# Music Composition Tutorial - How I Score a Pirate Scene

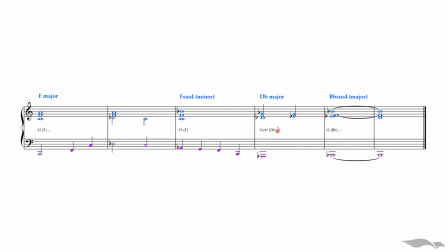Over the D flat major chord, I added a touch of extra movement in the harmony. It's 2 simple diatonic passing tones that add more energy and flow to the line. Let's listen to how this sounds, and from here, we'll move into the orchestration.
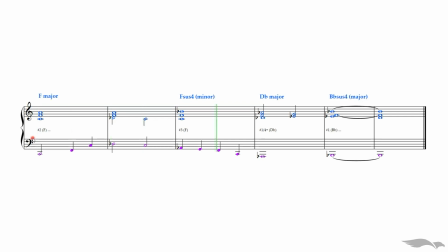Now it's time to take our sketch and distribute it across the instruments of the orchestra. I know the transition from the sketch to the orchestration can feel tricky and overwhelming. There are so many choices and tiny details that can easily and quickly distract you from your original vision. So let's keep it simple and focused. Remember what we are aiming for: a heroic theme for our pirate who bravely defends himself against the Royal Navy. With that in mind, let's orchestrate this step by step.
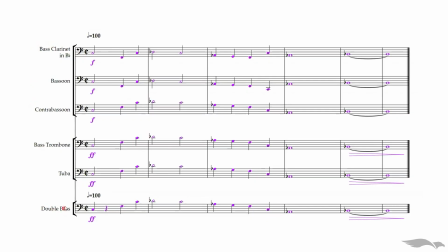The melody will sit in the bass range, and I'll use a combination of bass instruments to bring it to life. These instruments will double the melody, giving it strength and a rich, resonant quality. Let's listen only to that.
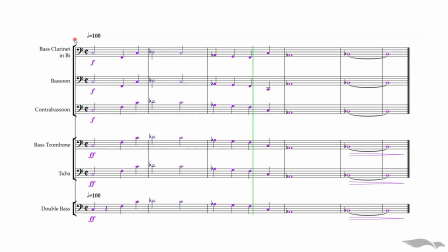For the heroic feel in the harmony, the brass section is perfect.
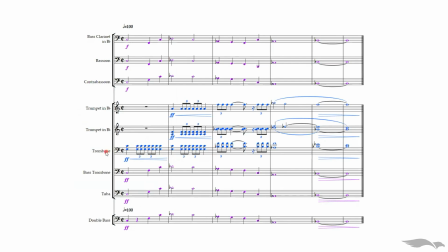I'll stick to the same chords from the sketch, but add some rhythm to give the harmony more energy and drive. The trombones and trumpets will handle this part of the orchestration. To give you a clear idea of how this all comes together, I'll play just the brass section.
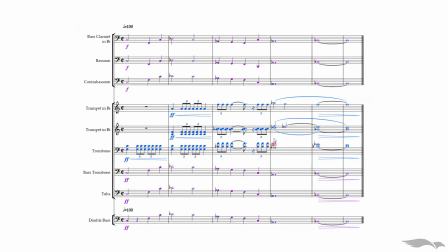That's trumpets and trombones for harmony and lower brass for melody, along with the double basses and bass woodwinds. This will show how we stick to the sketch notes while distributing the voices across the orchestra. Here's how it sounds.
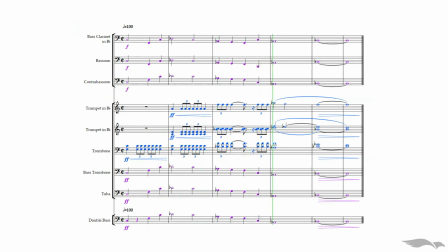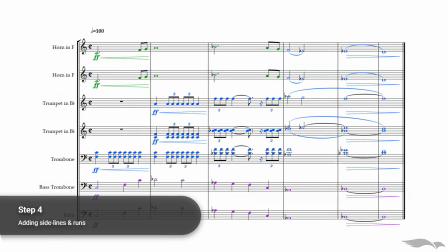We've made it to step number 4. Let's add some sidelines and runs to enhance the piece.
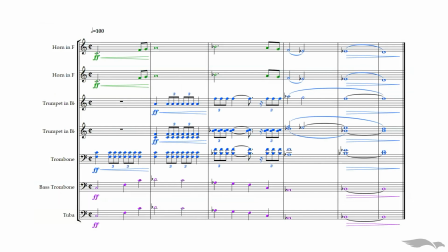These elements bring extra energy, texture, and excitement to the composition. First, let's bring in the horns. They'll provide an additional line that even supports the harmony in some sections. First, I'll play just the horns on their own.
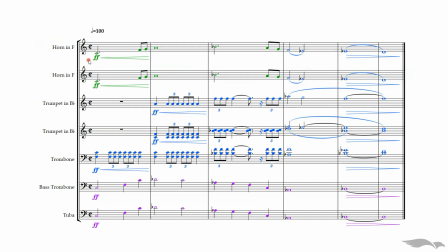Then I'll combine the horns with the rest of the brass section so you can hear how they fit into the overall texture.
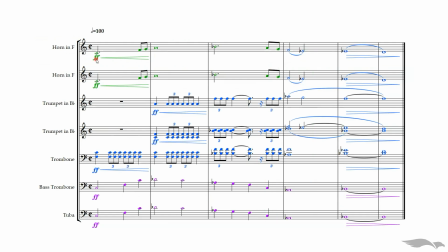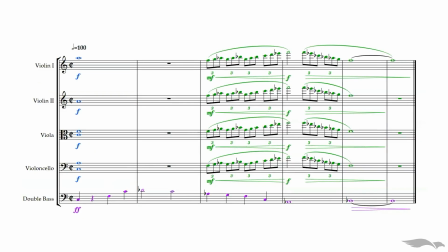Next, we'll add the remaining instruments from the strings section. They'll start by providing harmony in the first bar, but then transition into a quick-moving line. It's good that we picked our scales beforehand, because all of these runs follow scale tones.
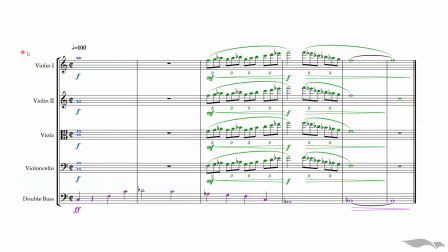Let's listen to only the strings section.
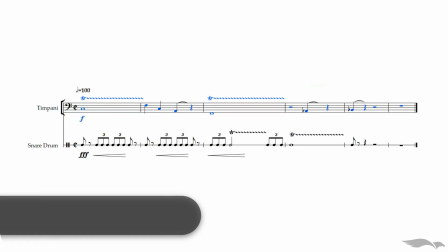The final step is to add percussions to our piece. I picked the timpani and the snare drum to enhance the overall sense of pace and movement.
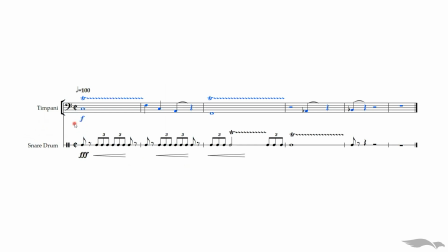First, I'll play the percussions on their own so you can hear their individual contributions. Then we'll hear them in context with the full orchestration to see how they complete the overall picture.